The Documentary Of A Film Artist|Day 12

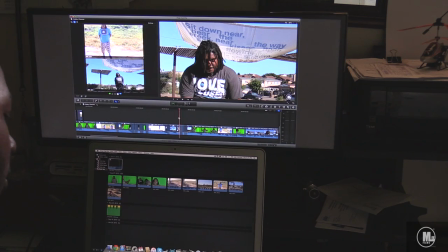16:41 Or if it's one frame, one cut, one cut, one cut, one cut.
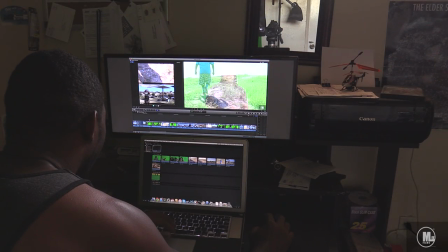16:46 How far am I into the edit? Let me see.
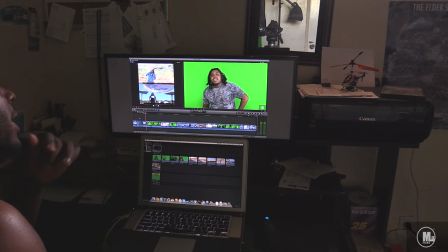16:56 So I'm only 40 seconds in, and just by me making this video, I've been editing with you guys for about, I don't know how long this video is so far, about 5 minutes, 5,
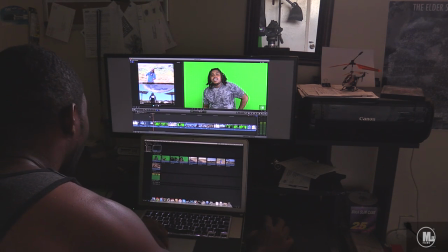17:06 6, 7 minutes. And you can, I know you can tell how long it'll take just to edit an entire 4 minute video, you know.
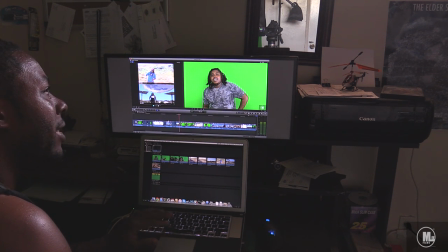17:16 I forgot what I calculated. I think every 10 seconds of editing a music video is about 30 minutes. No, it's somewhere around like, every 10 seconds is 10 minutes, something like that.
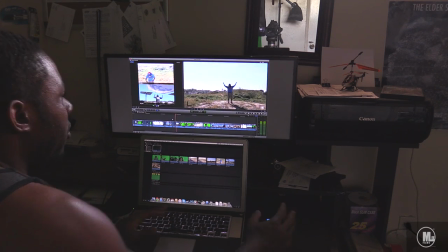17:28 Depending on what you're doing, I still got to do the color grading and stuff like that. So I'll be doing that tomorrow, and I'll be taking my laptop to work and edit it on my lunch break for an hour. An hour is nothing when it comes to editing, dude. 1 hour, like, 1 hour inside editing time is 5 minutes.
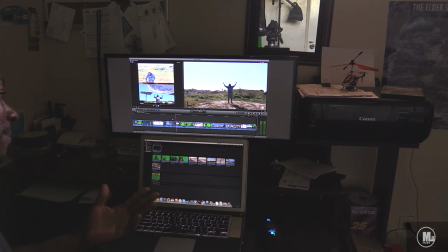17:45 That's because that's what it feels like. You only got, like, when you do about 5 minutes worth of work, it feels like in an hour. So, you know, 5 or 10 minutes, that's what it feels like. So, 1 hour, 1 hour, I mean, it takes me a damn hour and a half just to get the intro.
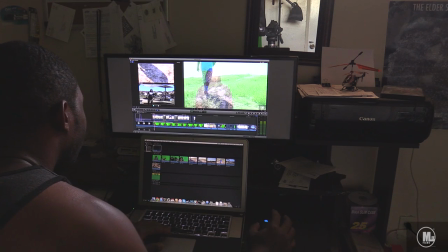17:59 Just for this intro alone, took me about an hour, like over an hour.
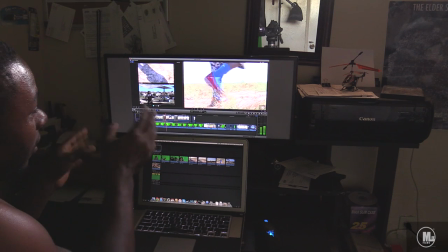18:05 Because you got to look, you got to study it and look at, you know, even when it comes to his legs, like,
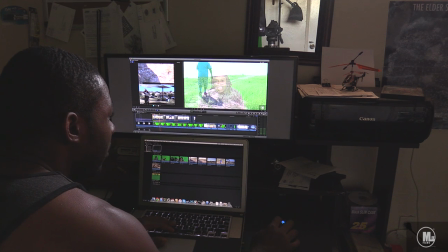18:11 I know I'm making this video kind of long, let me go click on this real fast, get up. Oops, let me do that.
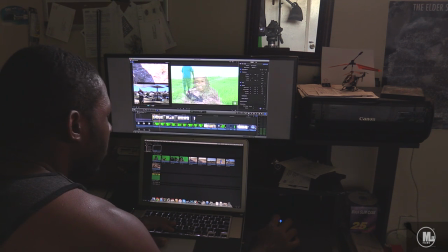18:20 Show you guys something real quick. Put that back to 100. Boom. And I'm changing that to opacity. So you can be able to see through it. I got it set to 50% so you can see through it and see the scene up under it.
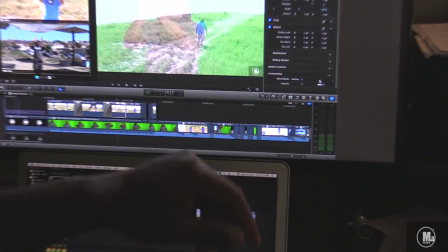18:36 You know, let me zoom in so you guys see what I'm talking about. So,
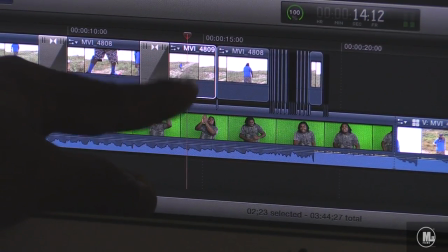18:45 you're able to see this scene, wherever's up under this scene. If I got this set to 50% opacity, that means you can see whatever's up under it.
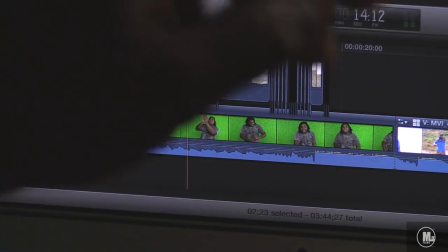18:52 You can see the green screen scenes up under it, which I want to do on purpose. That's why you can see that little scene up under there.
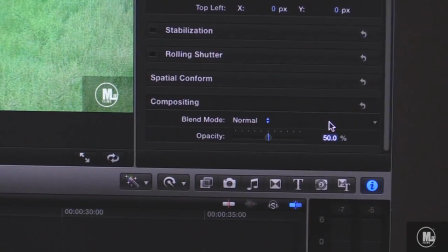18:57 But I'm going to go over here and change the opacity to 100 so it can just be a normal scene.
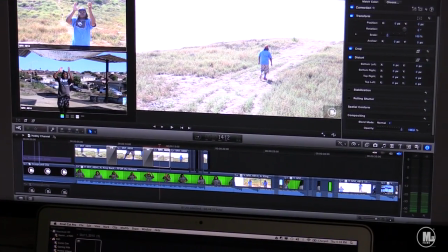19:07 So it won't be see-through anymore. So I even go to the fine detail of...
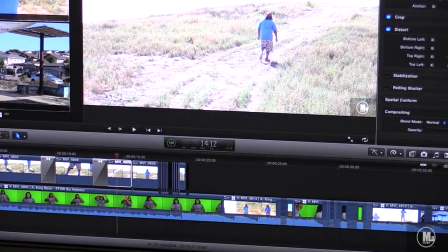19:15 Hold on, give me a second.
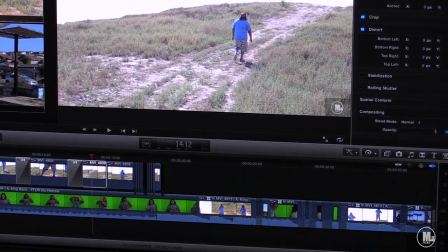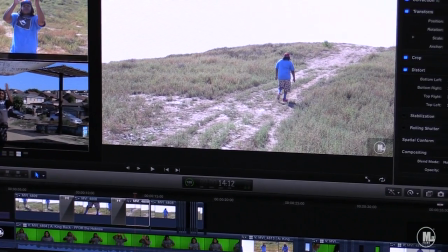19:23 The reason why it took me an hour to do this intro is because I went through the fine detail of even when he's walking, when I'm changing scenes.
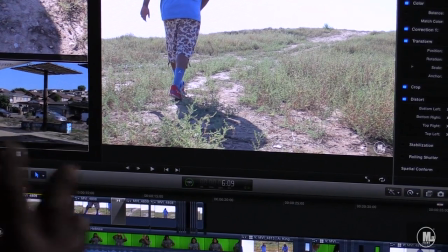19:31 This is two different shots I did. I mixed them together and chopped them and stuff. So he's walking, slow motion.
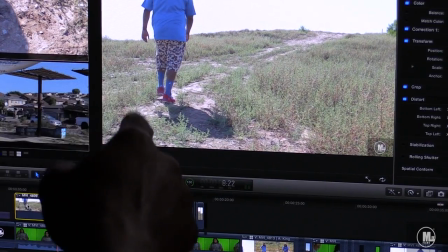19:39 Now, as he swings his right leg, I gotta match it up perfectly to where...
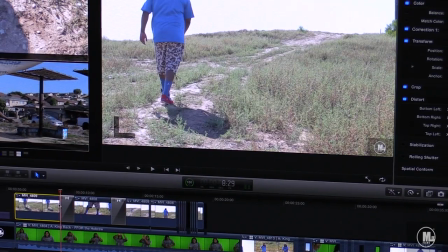19:44 See where he's picking up his right leg off the ground? Boom.
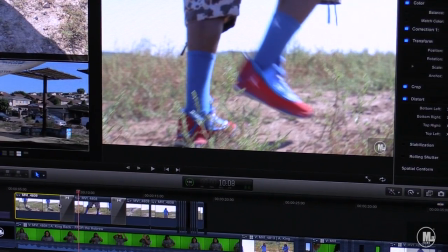19:48 I gotta make sure when I switch to that scene that I got a close-up of that he's swinging that leg as if there's two cameras filming. when there's only one camera.
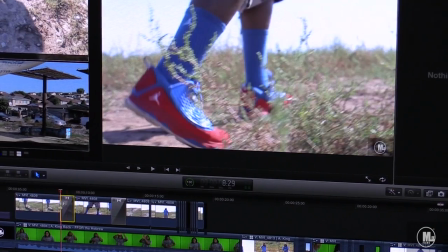19:56 So if I actually take that fade out, it looks more natural, like, you know,
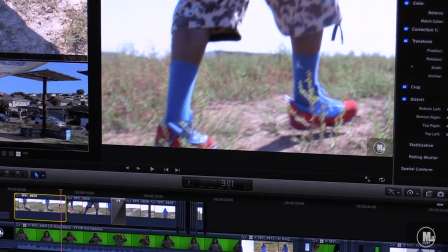20:03 like it's a camera that captured, like, you know, it's switching between cameras, cutting between cameras.
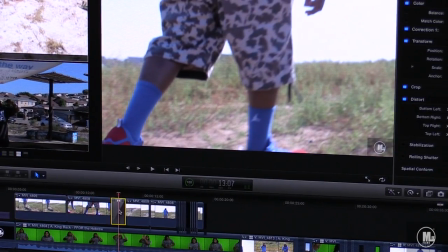20:10 You know, take that up too.
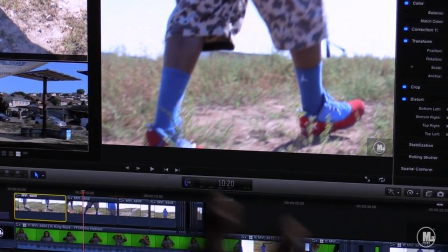20:15 Boom. So it actually looks like he's continuing to walk while the camera is switching from various cameras.
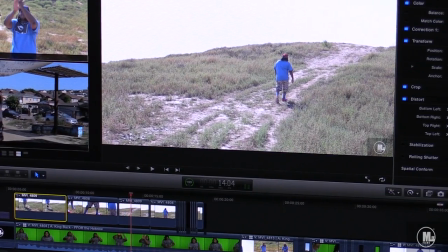20:25 He'll switch back to that camera, boom. As if he's more further up now or something like that. Then again, he's picking up his right leg. Boom, come on.
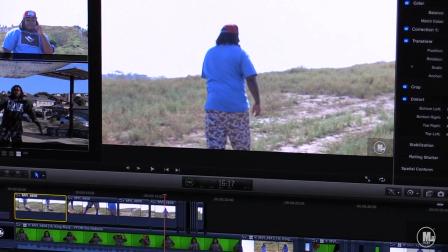20:40 And you know, you see, also on this scene, I matched it up to where, you know, he's actually using that leg when he goes to that scene.